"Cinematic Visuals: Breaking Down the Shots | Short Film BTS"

Today we're going to be doing a visual cinematic breakdown of one of my latest videos. So let's just get right into it. So I'm going to apply a grid so that I can explain to you guys any of my positioning choices.
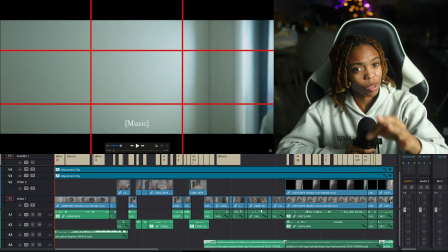(0:08)
Quick disclaimer, this will not be in technical terms. So if you're looking for a technical breakdown, this is not it. But when you hear what I have to say, you'll understand, like, you'll be able to tie together what technical terms or what technical rules and all these things that I'm actually applying here.
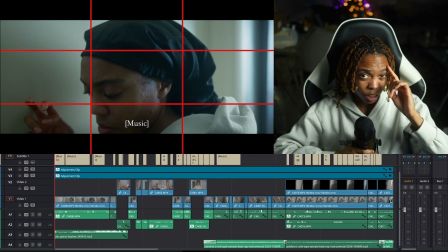(0:25)
All right, first things first. My intention with this was to have like my eyes linger around the top horizontal line of the grid. That was my goal, but it actually worked out better than I thought because my eyes didn't really stay there.
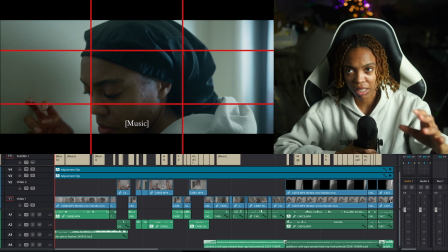(0:44)
It also wouldn't have been realistic because I wouldn't have had much like headspace at that point. But the intention with this specific shot was to have the left side of the grid to be like more of an empty space and for me to possess the middle and the right a lot. I wanted it to really only be me and be me.
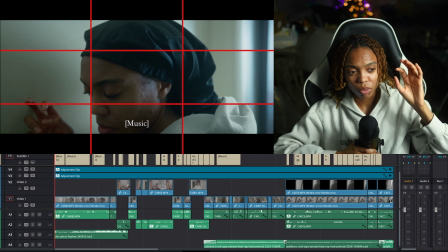(1:03)
But I wanted the right side of the grid to show me coming in and then embodying and like taking up all of the space, to also kind of have like this closeness, but also kind of like maybe want you to see like what else is going on that right side,
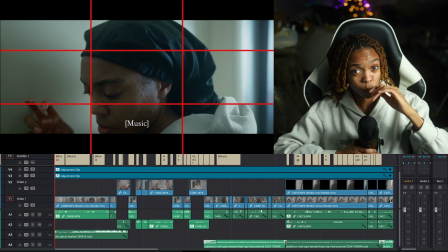(1:19)
like where are you coming from, what is going on, what is this. It's kind of like what I really want to embody there. If you're wondering why you can't hear the audio, it's because you're on the visual cinematic breakdown and not the audio breakdown. So make sure you head over to that if you want to check that out. Or if you just want to see the video in its entirety, check that out too.
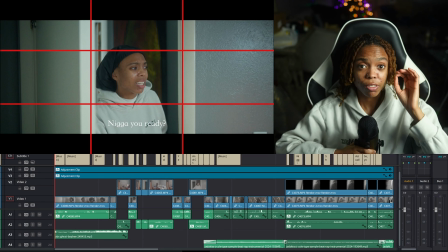(1:38)
We're going to pause it right here. Now for this next scene that I did right here, I wanted to do a few things.
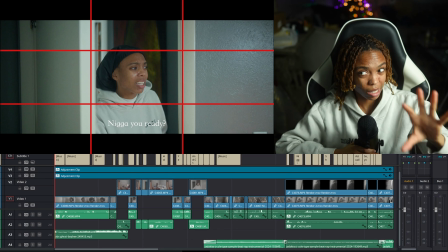(1:44)
I want to get into the other things later, but right now I'm going to focus on this one thing.
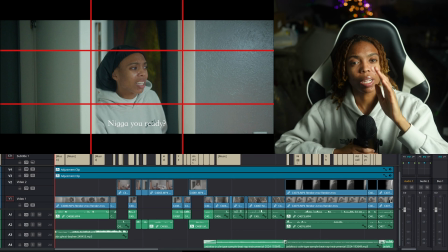(1:49)
I really wanted to create a shape in me, because that's just one thing that I like that people do in different cinematic videos, films, shorts, whatever it may be, is creating that shape.
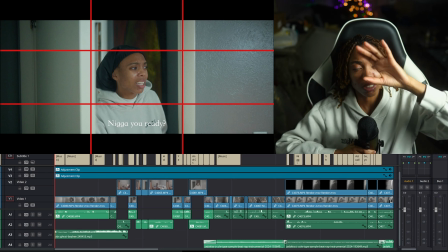(2:01)
So there's negative space on the left side of the grid and there's negative space on the right side of the grid, and I am directly in the center. And then there's something that is bordering me to showcase that I'm in the center and there's nothing else
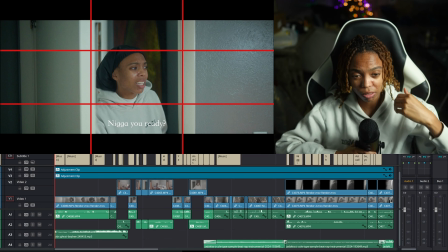(2:12)
to look at and nothing else is going to take your attention away from me because I'm drawing your attention to me, right? So on top of that, let me let it progress so I can explain a little bit more.
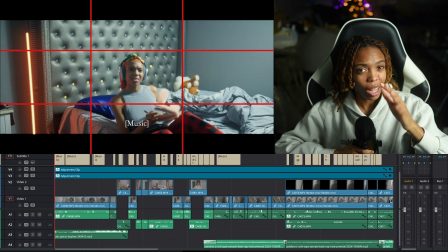(2:25)
All right, here. So I did do a few test runs before I shot this specific shot. I really wanted me to be in the center and for at least my eyes to reach the first horizontal line in the grid,
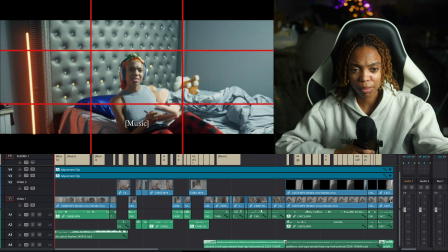(2:39)
so that it kind of like creates this bedroom, like it shows the scenery of this is the bedroom, and it's not like I didn't want it to be intense on me. I wanted it to be like invading but not too invading.
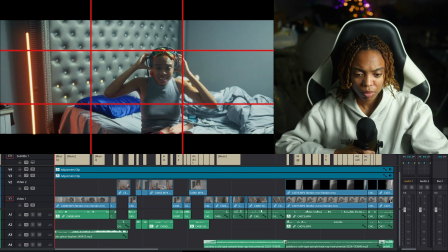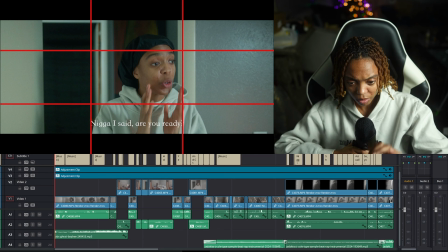(3:02)
Okay, so we're going to pause this right here. I did two additional things. I was trying my best to maintain my body being in that
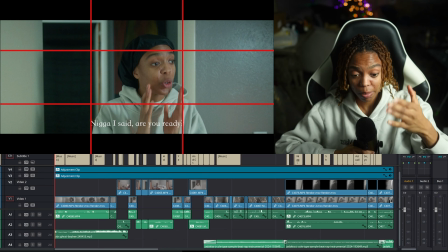(3:15)
vertical image, what would you call it? Picture. That vertical, that rectangle picture right there behind me. I really, really wanted to stay in front of that because I thought it was like pretty cool.
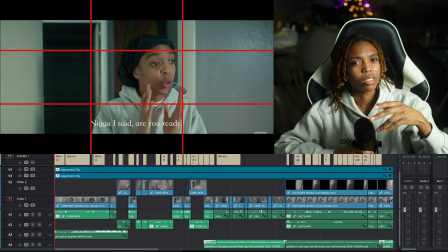(3:28)
Like I felt like this shot was like really cool because it was like a shape and a shape and a shape. Like there was just a lot of shapes. And in this scenario, it wasn't a bad thing. And I don't know if it is a bad thing, but shit, it's my choice. So first, there was one thing that I did that I didn't want to happen.
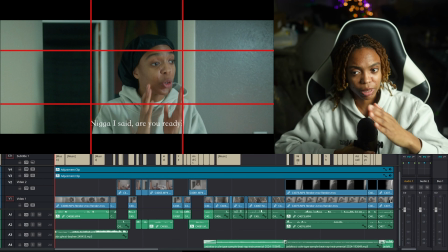(3:46)
And I just couldn't 100% get it to where I wanted it to be. Now, when I opened the door, I wanted the door to directly stop at the edge of the left side of the frame,
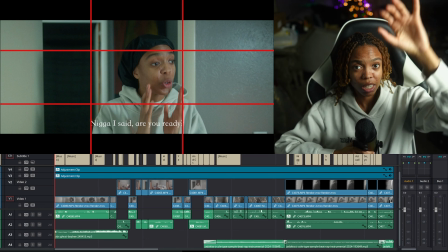(3:58)
meaning that you could still see the edges of the door, like that opening.
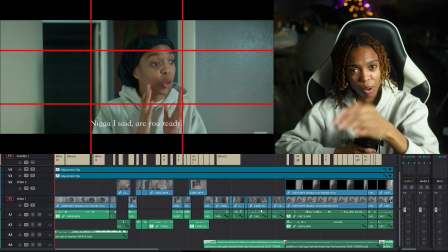(4:02)
I wanted it to kind of like be a guide, you know, I wanted it to be like a line. And I wasn't able to do that
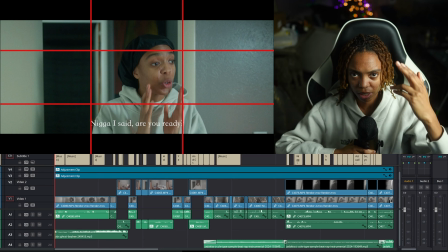(4:08)
because I also had to figure out the me saying my lines part and
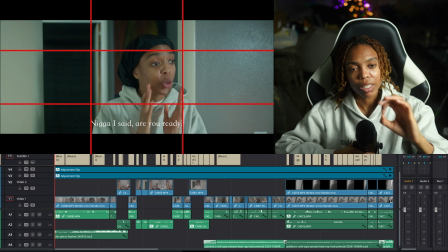(4:14)
the doing the thing. So there was that. And I want to make sure I was in that vertical, I want to make sure I was in that rectangle picture. And then I love that I had the bathroom shape there too, another rectangle. So it's like a frame and a frame and a frame. But outside of what's outside of me in that frame
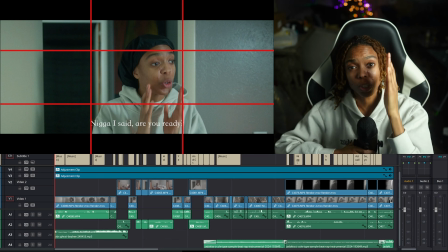(4:32)
is also drawing you again directly to me because I'm standing directly in front of this image, this picture.
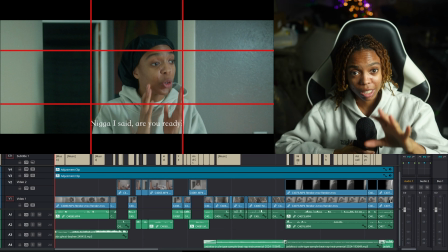(4:41)
And I think one thing that I would have done differently is kind of maybe tad bit adjusted the rectangle image on the wall and kind of made those colors pop a little bit more, just so that it kind of like draws a little bit more attention to me, like directly, I would say.
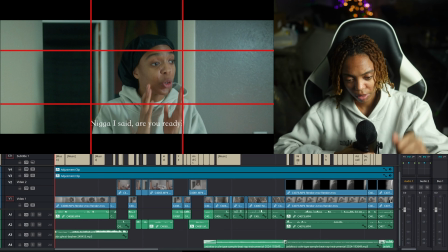(5:00)
Okay, let's continue.
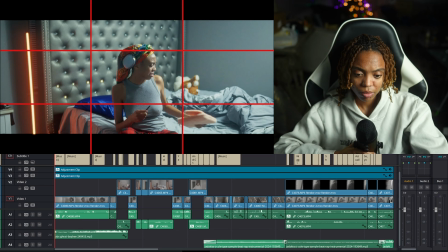Yeah, we understand the framing there. We understand the framing there. Got me centered. That was great. Keep me centered where I want it to be.
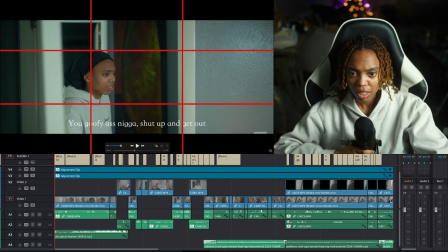(5:20)
Okay. You see how, like, let's go back a second.
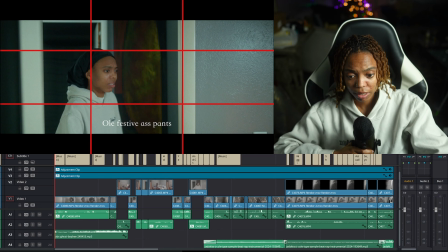(5:26)
Okay, so you see how the door is right here? I kind of wanted the door to be right there.
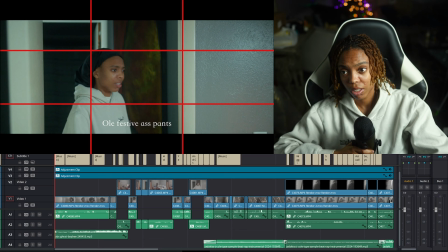(5:32)
Like, this is what I would have loved instead of it being, actually, no, wait. I would have loved the door to be right here. Because it kind of is like that line. If not there, then a little bit more in the camera in a way.
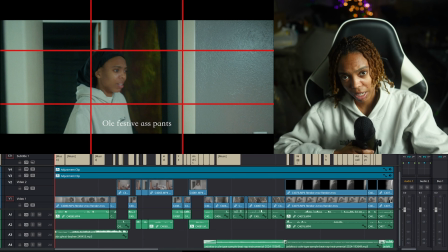(5:49)
But just to kind of like draw that line to me. All right, let's continue.
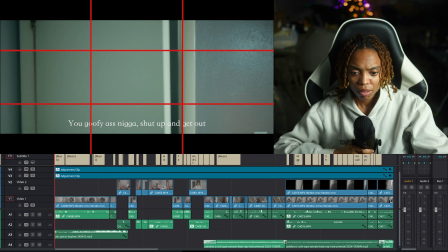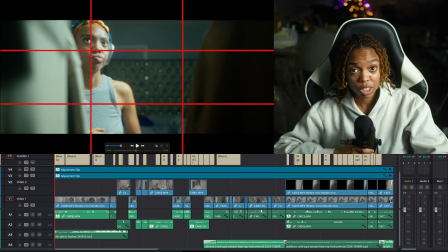(6:02)
All right, let's go back for a second. Okay, so this shot, I for sure was like, okay, I really want this.
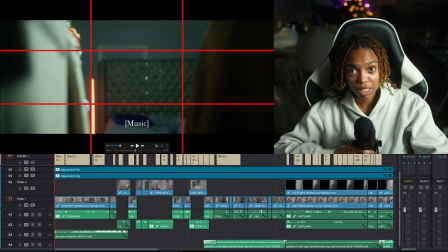(6:09)
I'm very, very specific on this, right? So this shot right here, I really wanted to keep the red light in there because I want it to be clear of where the light is coming from. So the motivation of the light,
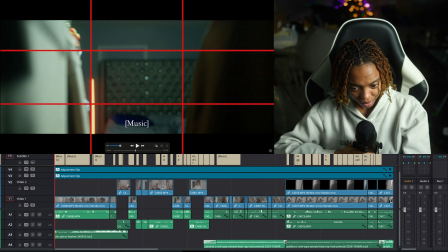(6:24)
as well as if you guys can see on the grid, on the right side of the frame is a jacket or a shirt, whatever it could be. It's
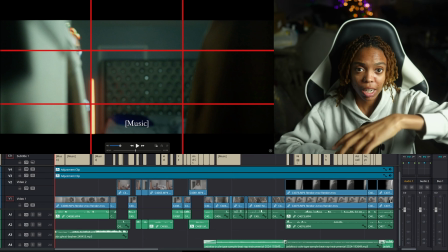(6:32)
a clothing. On the left side of the frame, it's another piece of clothing. I will say I was kind of being a perfectionist to an extent where I really wanted those items to make a complete line, but the clothing was like a tad bit like
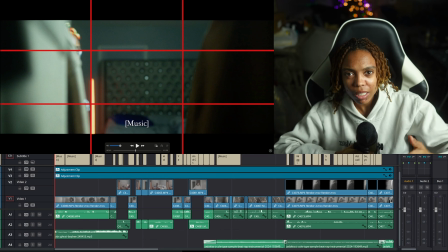(6:46)
like it kind of had some manipulation to it where like it kind of was like leaning its own way or curving its own way. And I wasn't 100% a fan of that. So I did actually like this. This is the best shot that I actually shot outside of that.
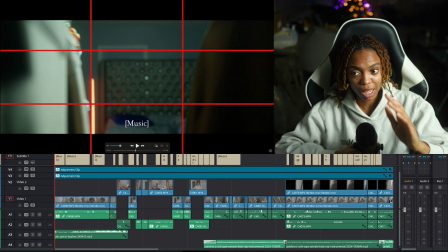(6:59)
And also I want to point out the one thing that I learned is to always kind of like cut the clip on an action. So you'll kind of see me doing that throughout this is you'll see me open the door and I open the door and it's still like a motion versus a stop, you know? I guess it would feel a little more natural.
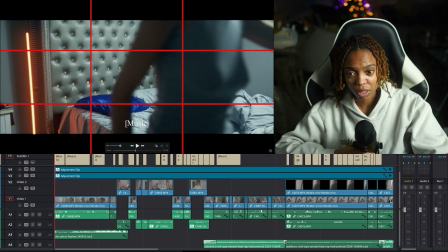(7:18)
But that's just a choice that I made just because that's something that I've learned. So you see how I'm walking into frame here and I'm still walking into frame here.
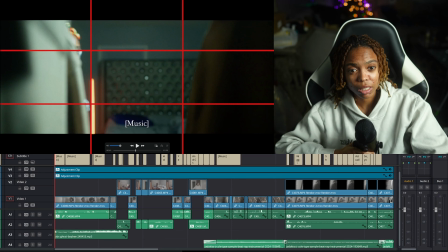(7:27)
One thing I would note is you don't know where I'm coming from. So let's say the bed was actually pretty far back. It doesn't matter the distance because it still shows I'm traveling.
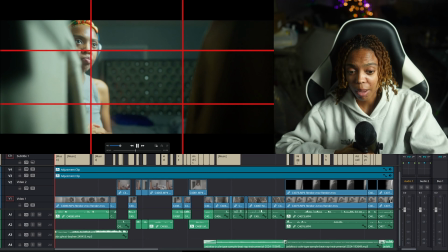(7:41)
The logistics of how far I've actually made it, that part is, you know, the viewer won't understand that.
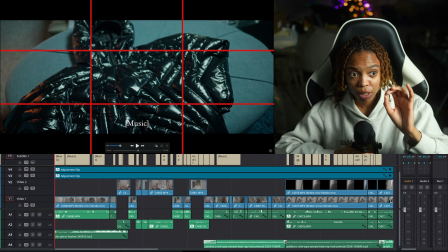(7:49)
Here, my first creative choice here, in regards to this specific type of shot, is I really wanted this ottoman to possess the entire frame of the video. Like I want it to be an entire frame. I want it to be edge by edge, edge to edge, edge to edge, edge to edge.
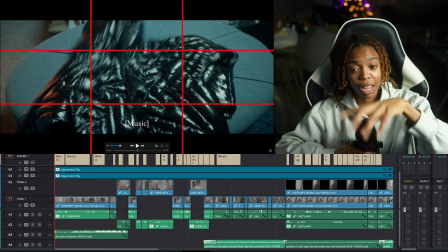(8:08)
And then also I want to point out that I still have that red motivated light.